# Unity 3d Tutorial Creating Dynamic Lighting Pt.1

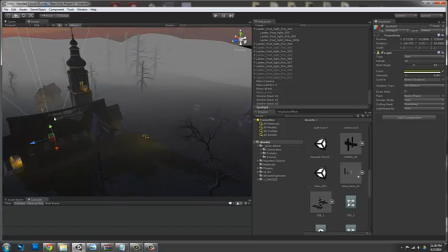little nuances are starting to bring a relatively simply constructed
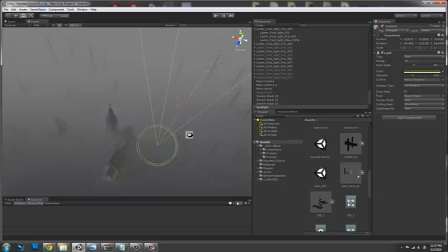environment to life which is fine, I don't know if that's originally what I was going for
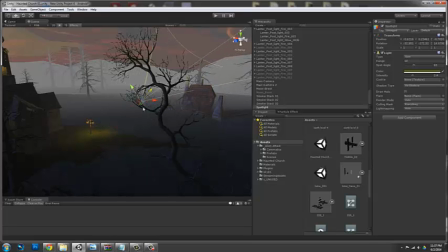I wanted something a little more spooky, but I think the reason why it's not as spooky is
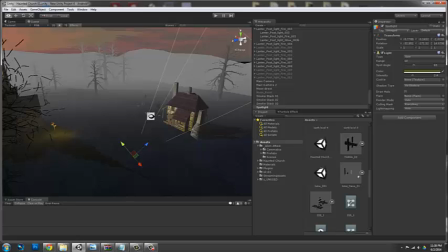because I don't have any ghosts running around.
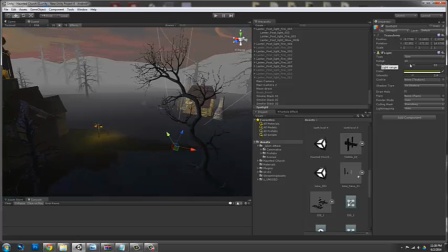I think if I had ghosts running around, that would add to the spookiness.
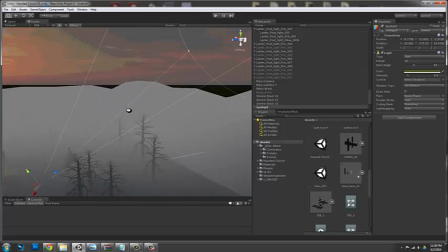Alright, so, but what I am doing is I am uplighting things.
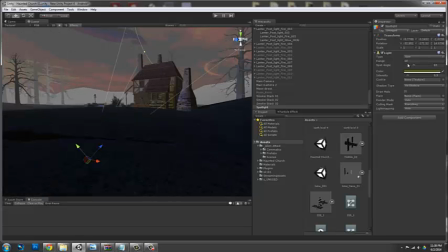Uplighting tends to add to the hauntedness of something. change there we go
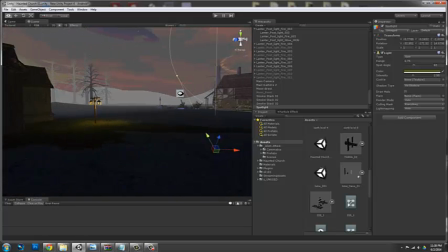why I'm not exactly sure why I guess because the shadows cast in a way
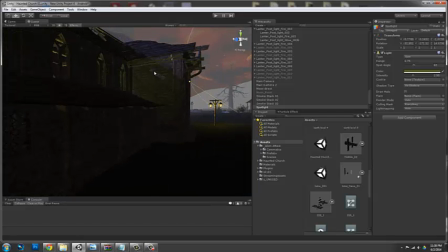when they go upwards that makes things look unusual because you don't normally see that
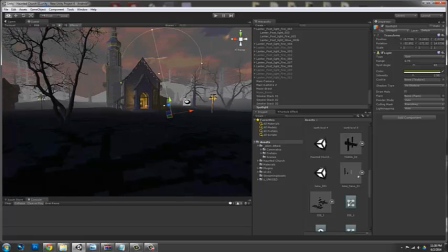especially during the daytime things tend to be lit downward all
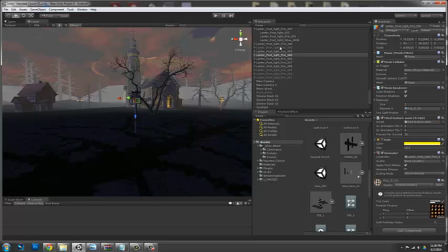right so let's finish off our area here and let's finish off this turn all those guys on
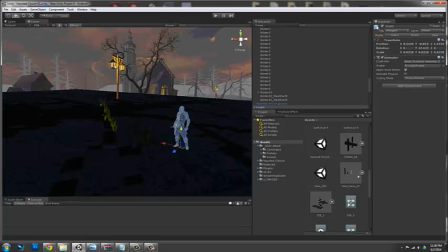and here's our knight down in front now the reason why these are animating is I simply just attached an animation
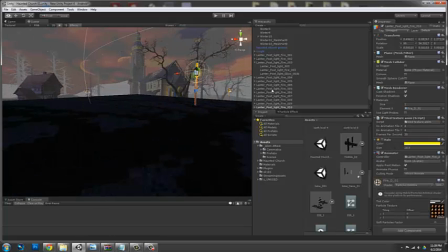to my light and then I cloned them all so they all animate at the same
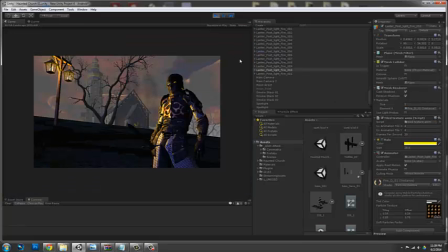time, I'm not really going to show you how to do that today though I'm going to show you another time, it's actually pretty easy to do so here you can see now we're back to where we started again, we added fog We added lights, we added a little kiss of the moon, we kept things really dark.
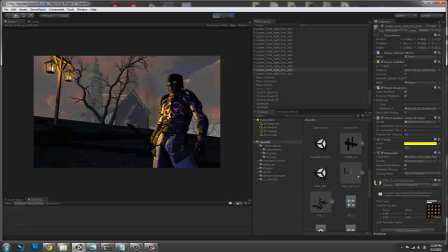You see a lot of contrast between things, and that really helps sort of give ambience to a scene.
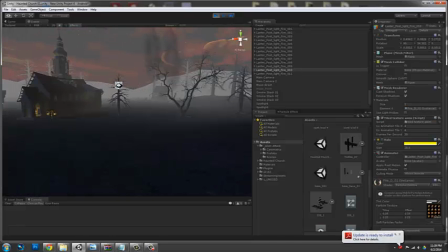And then if we just go around the scene a little bit here, you can see what we ended up with.
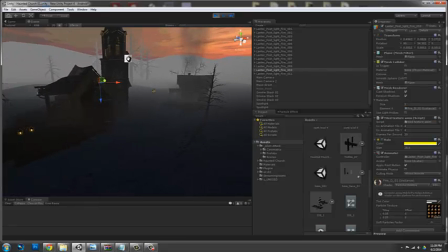So this would work really well for like a scary,
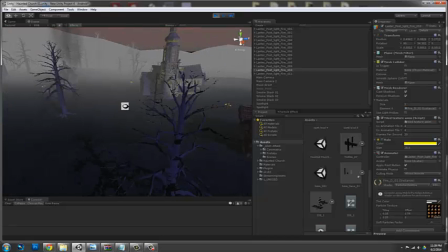haunted environment.
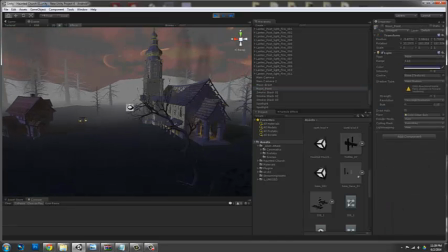I don't see any reason why it wouldn't other than, you know, if it's for mobile, your render time is going to be a little on the hard end.
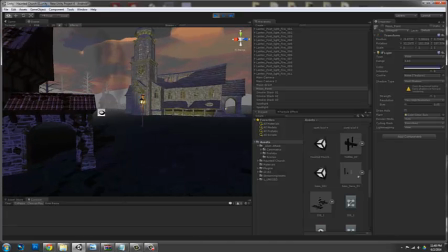And so I would probably start chopping up a lot of stuff as far as reducing polygon counts and draw
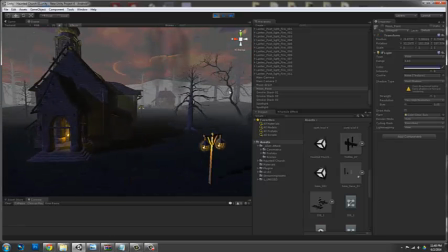distances and start incorporating LODs for these trees because I don't have that for them right now.
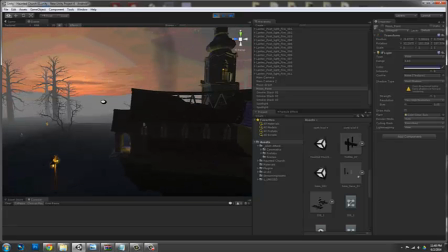But anyway, yeah, so there's one way of boosting up a scene.
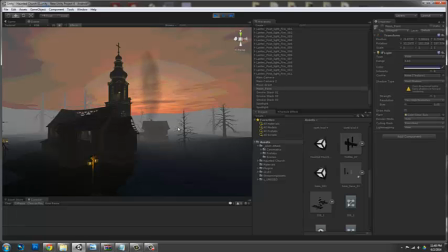Hopefully this was valuable and you learned something. Remember, the main thing is you just don't want to throw one big light in there. You want to create lots of small pools of light to bring interest and depth to an environment.
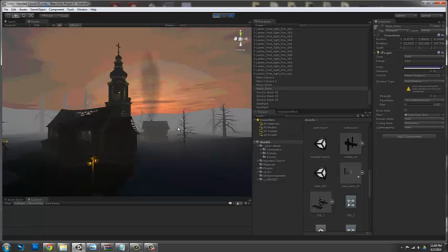So I'm going to go ahead and do another one. So check it out in video two of this series. Have a great day. Bye.